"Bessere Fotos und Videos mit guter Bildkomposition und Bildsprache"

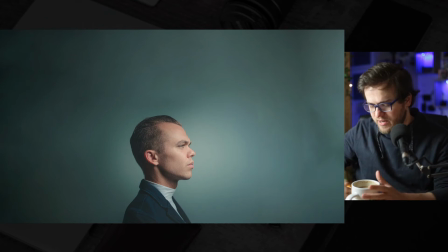Aber auch beispielsweise nach oben gibt es immer wieder Fälle, wo in der Videografie ganz bewusst Headspace, also Platz über dem Kopf des Actors eingesetzt wird, um eben da ja eine gewisse Leere zu symbolisieren,
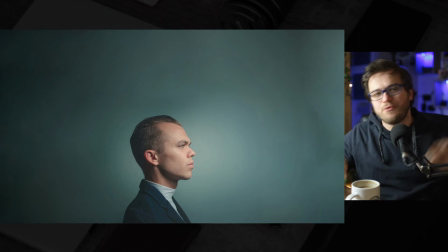sodass er halt vielleicht beispielsweise über etwas nachdenkt oder so. Das ist tatsächlich auch ein klassischer Fehler, in Anführungsstrichen, den ich selber auch gemacht habe, aber den ich auch sonst häufiger bei Filmanfängern sehe, dass die Oberkante des Kopfes eben nicht an der oberen Kante der
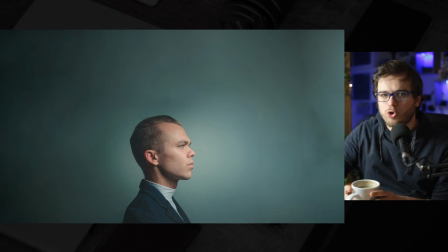Kameraeinstellung platziert wird und da aber auch nicht bewusst drüber nachgedacht wird. So, das ist absolut valide, man kann das machen, wenn man da einen Grund dafür hat, aber man sollte halt eben auch einen Grund dafür haben.
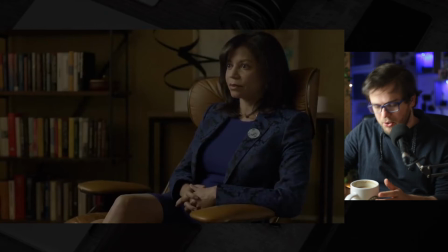Wenn man das einfach so macht, dann symbolisiert es halt vielleicht so eine Unsicherheit an der Stelle, wo man das eigentlich gar nicht möchte. Eine Serie, die ich euch an dieser Stelle sehr empfehlen würde, weil sie sehr, sehr gut mit Kamerawinkeln, aber eben beispielsweise auch mit Negative Space, mit ins Bild hineinblicken, aus dem Bild hinausblicken und so weiter arbeitet,
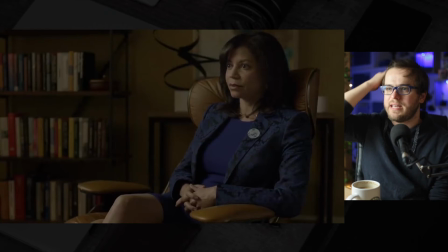ist die Serie Mr. Robot. Ich habe hier eine Szene aus, ich weiß gar nicht, ob es die erste Folge ist, auf jeden Fall irgendwo in der ersten Staffel, wo der Hauptprotagonist von dieser Serie eben bei seiner Therapeutin ist und sich mit seiner Therapeutin unterhält.
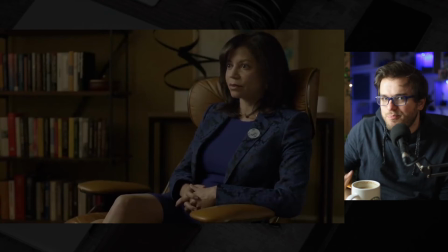Und wir sehen hier schon, sie sitzt halt, also sie guckt zwar in die falsche Richtung, auch hier kann man wieder sehen, okay, sie ist halt vielleicht in diesem Fall nicht unbedingt die Hauptprotagonistin, sondern sie blickt unseren Hauptprotagonisten an,
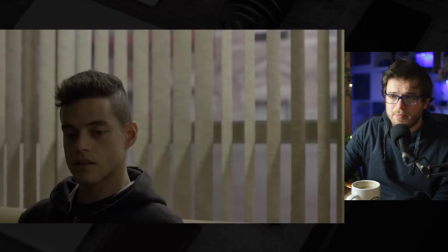aber sie sitzt grundsätzlich richtig. So, sie blickt ins Bild rein, wir sehen, was sie sieht und im Gegensatz dazu, der Hauptprotagonist ist halt eher in so einem sehr ungewohnten Kamerawinkel, ne, er ist hier auf der linken Seite, auch hier kann man wieder schön sehen, okay, die unterhalten sich halt, ne, sie ist auf der rechten Seite des Bildes, er ist auf der linken Seite des Bildes,
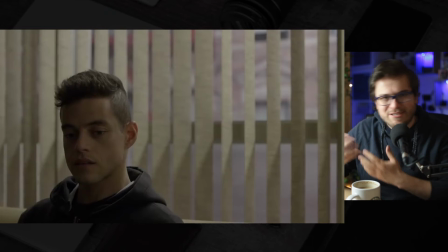aber trotzdem blickt er aus dem Bild raus, so, ne, und auch da kann man natürlich wieder ganz viel reininterpretieren und, also, da kann man nicht nur im Nachhinein reininterpretieren, sondern da interpretieren wir kognitiv auch ganz automatisch Sachen rein, wenn wir diese Einstellung eben so in einem Video sehen. Man könnte jetzt hier zum Beispiel denken, okay, also wir sehen nicht, was er sieht,
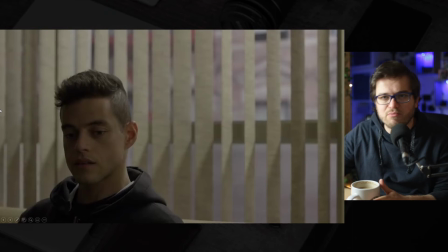so keine Ahnung, er ist halt so ein bisschen so ein mystischer Charakter, wir wissen nicht genau, was hinter ihm steht. Er denkt vielleicht über viele Sachen nach, er ist so ein bisschen unsicher und das wird sehr, sehr gut hier einfach durch die Kameraeinstellungen rübergebracht.
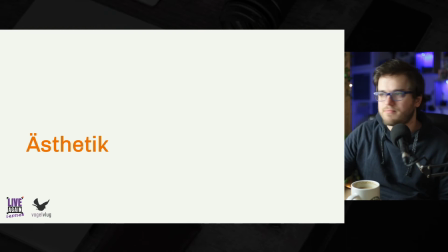Ich habe es am Anfang schon mal gesagt, Ästhetik sollte sicher nie das Einzige sein, worauf man achtet. Trotzdem ist es natürlich auch wichtig, ein Bild entsprechend ästhetisch zu gestalten, damit die Zuschauer sich das tatsächlich auch anschauen wollten.
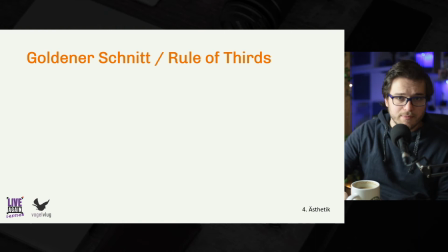Ich glaube, die bekannteste Regel, was Ästhetik angeht, ist der goldenen Schnitt, beziehungsweise die Rule of Thirds. Das Ganze basiert auf der Fibonacci-Folge. Die Fibonacci-Folge startet mit den Zahlen 1 und 1 und ist dann eine unendliche Folge, indem man eben immer die vorherigen zwei Zahlen aus der Fibonacci-Folge nimmt und die aufeinander aufaddiert.
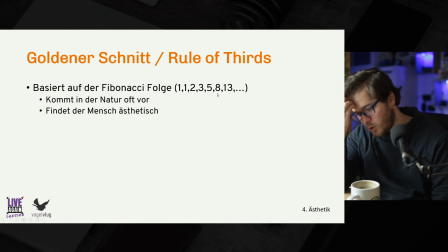Also 1 plus 1 ist 2, 2 plus 1 ist 3, 3 plus 2 ist 5, 5 plus 3 ist 8 und so weiter und so fort. Und es ist nicht ganz wissenschaftlich klar, warum das so ist, aber diese Fibonacci-Folge kommt aus irgendeinem Grund in der Natur sehr, sehr oft vor.
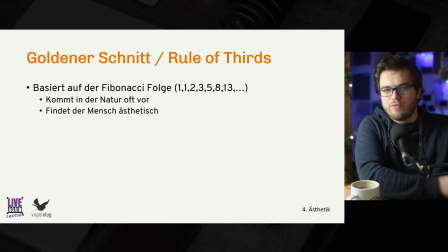Und ja, da könnte man jetzt auch wissenschaftlich sicher darüber diskutieren, ob wir als Menschen die deswegen ästhetisch finden, weil wir sie so sehr gewöhnt sind oder ob es irgendwelche anderen Gründe dafür gibt. Auf jeden Fall finden wir diese Fibonacci-Folge, beziehungsweise Sachen eben, die im Verhältnis dieser Fibonacci-Folge, im Verhältnis des goldenen Schnitts sind ästhetisch.
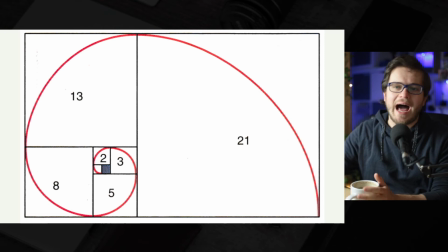Aus dieser Fibonacci-Folge lässt sich nämlich die Fibonacci-Spirale bilden. Also hier haben wir einfach Quadrate geschaffen aus den Reihen des goldenen Schnitts 1, 1, 2, 3, 5, 8, 13, 21. Und je größer wir in dieser Spirale werden, desto mehr nähern wir uns diesem Verhältnis des goldenen Schnitts an.
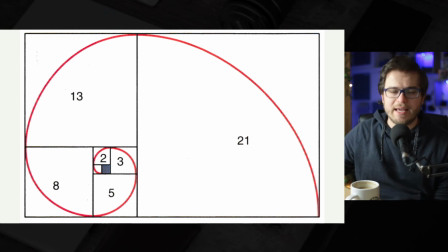Also 21 geteilt durch 13 ist jetzt noch nicht 1,618 und so weiter, aber wird sich eben immer mehr an die Zahl Phi annähern. Das ist auch eine unendliche Zahl, genauso wie Pi, die ihr sicherlich aus dem Matheunterricht kennt, was ja 3,1415 oder sowas um den Dreh ist.